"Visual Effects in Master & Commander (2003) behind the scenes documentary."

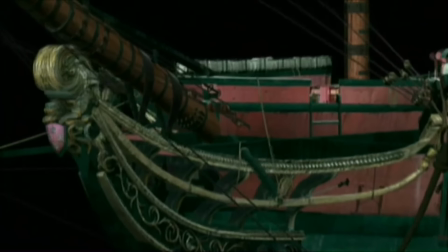4:24 And from that time till now, we've continued to increase the quality of the boat. Oftentimes I'll describe it to people who may not be that familiar with the process as if they're trying to build it for real. Well, what would you do? You may start with some kind of framework. Well, that framework might be chicken wire.
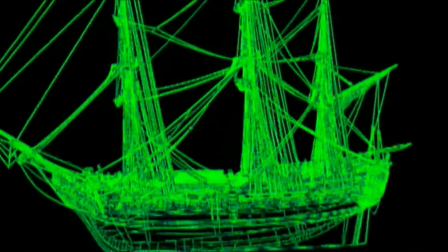4:41 In our case, it's a wire-frame digital representation of that.
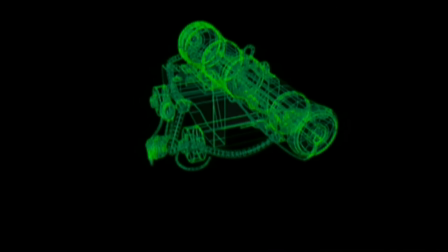4:45 And once we have that, once every piece is modeled and every piece is created, then they have to be textured.
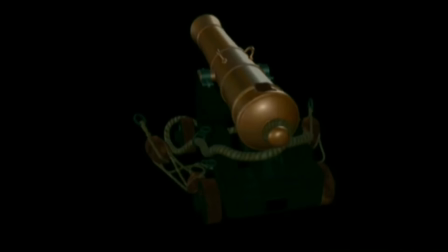4:51 They have to be wrapped or painted in some kind of surface that will match. For that, we have a department that paints textures, texture painters.
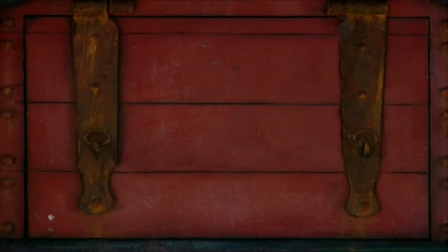4:58 And they use photographic reference and actual just painting skills to recreate the surfaces of every piece of the boat. So once we have the textures wrapped onto the boat, then we have to animate that boat. We have to make it move.
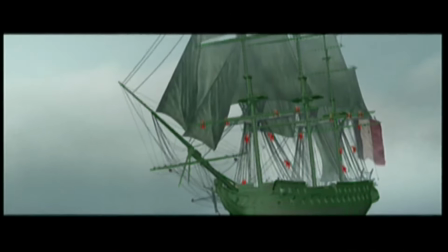5:11 It goes to our animation department. They'll actually work with the wireframe while the texturing is being done, but they will create the movement of the boat. We also had another team working on the sails, who would create a sail, a fabric simulation,
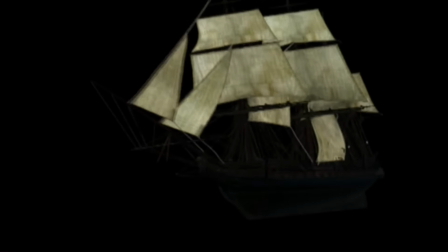5:24 and then apply wind and all these kind of things to it to make it move in a realistic fashion.
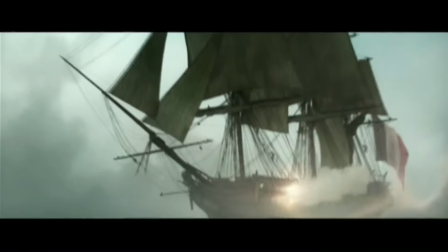5:30 We had some advantages with the miniatures, the organicness that you got with the real sails there.
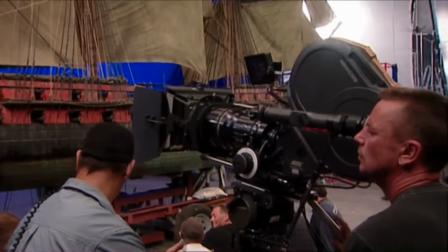5:35 Even though they are miniatures, they still performed accordingly to the wind.
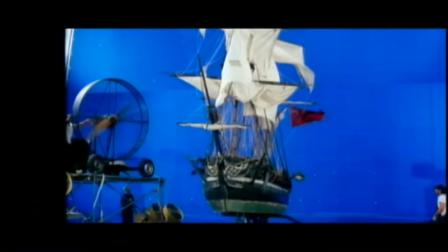5:41 As wind spills off one sail and hits into another sail, it's not just them all blowing at the same time.
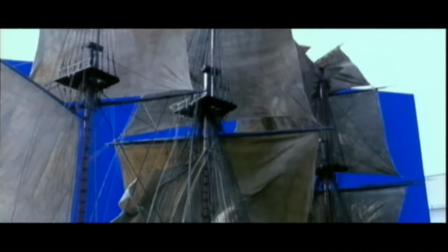5:47 There's a lot of wind moving over the front of a sail as opposed to the wind moving over the back of the sail. Because if you copy reality exactly at a smaller scale, ultimately it will look exactly right. What has been the true and real challenge is the canvas, the sails,
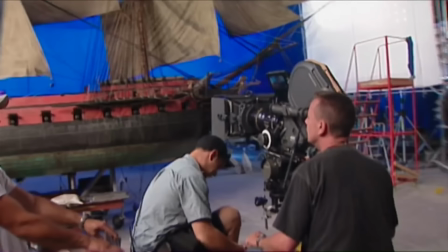6:03 these incredibly organic, these hugely lively pieces of fabric. We went to Hong Kong to have the fabric woven at the correct weight with the right amount of lycra in it,
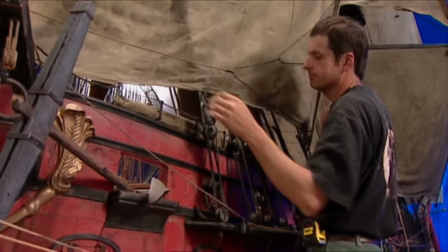6:16 because if we didn't get the right feeling to the fabric, the ships wouldn't look right.
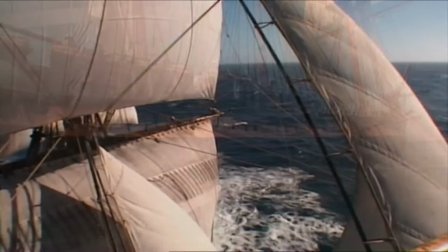6:21 If you're out on the high seas, well, God's wind is this infinite wind that hits these sails from a constant direction.
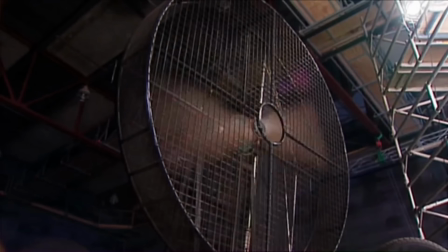6:30 Here in the studio, the best we've got is huge fans, and we're trying to make the sails feel as though they are really full with natural wind, and that's been one of the great challenges.
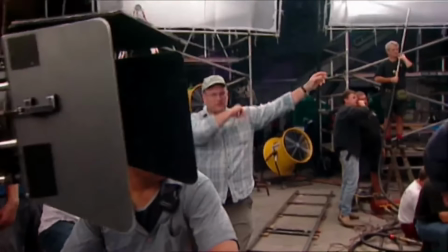6:44 Kind of recede that mast a little bit. So You can have it travel across frames slowly.
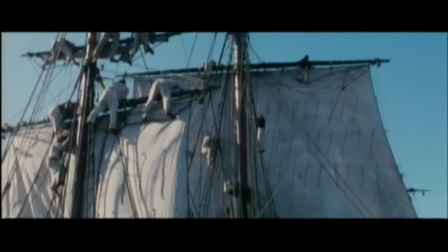6:48 So you want me to hinge on it, or just hinge.
In some of the wider shots where the tank boat showed that the topmasts weren't there because they physically couldn't be added onto,
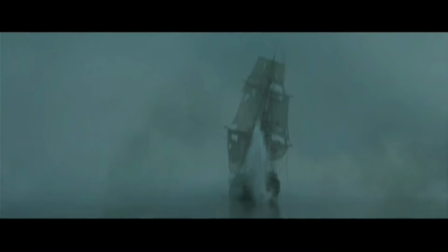6:57 we extended them, taking topmast material from the real Surprise at Sea, from the real ship that was shot, and then also some from the miniature, and combining those and pasting those into those shots that from the tank boat that were missing.
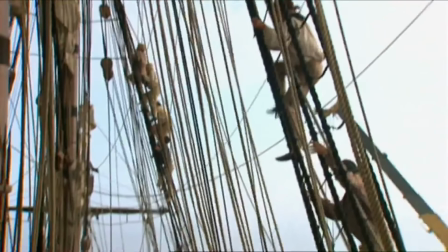7:14 The sail configuration had to match from scene to scene, and it had to be correct seamanship.
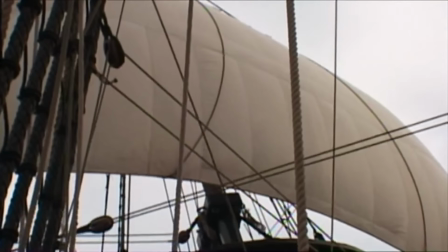7:19 I mean, Peter absolutely demanded that everything be as correct as possible, which is good. It actually made our job easier in that it took a lot of the guesswork out later. So we knew what had to happen.
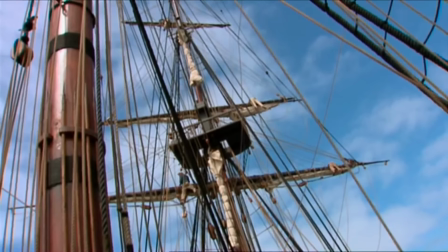7:31 The sails had to perform a given way, or the rigging had to be in a certain position. But those things weren't big problems that we had to overcome. It was simply building them. Once it was built, putting it in the right place, as per Peter and Andy Ray Ellers, our technical consultant. Their level of dedication to this is just the same as everyone else. The accuracy they're working towards there is amazing. I mean, they're asking me, when the line is pulling on the sail, where's the stress in that sail?
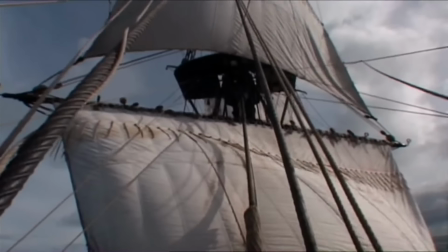7:59 And as a ship rocks, how much does the cloth stretch?
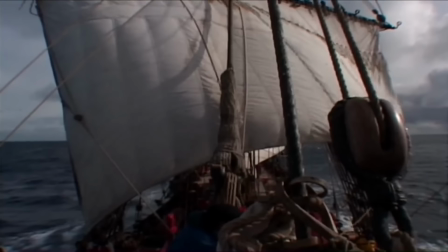8:04 Do you think that's a factor of 10% of stretch? Is that where the belly of the sail comes from?
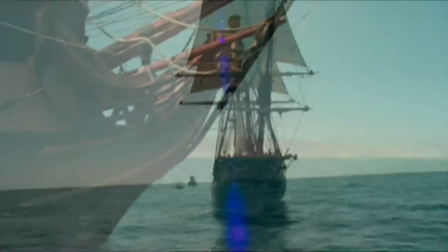8:09 It's mind-boggling. We even looked at real footage that was shot of the sailing rows and was referencing that,
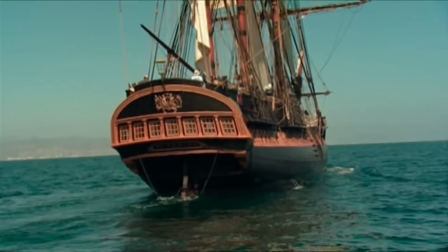8:16 and the amount of times the boat doesn't even have a wake, and the amount of times it looked like a bad composited boat and it's a real shot was astounding.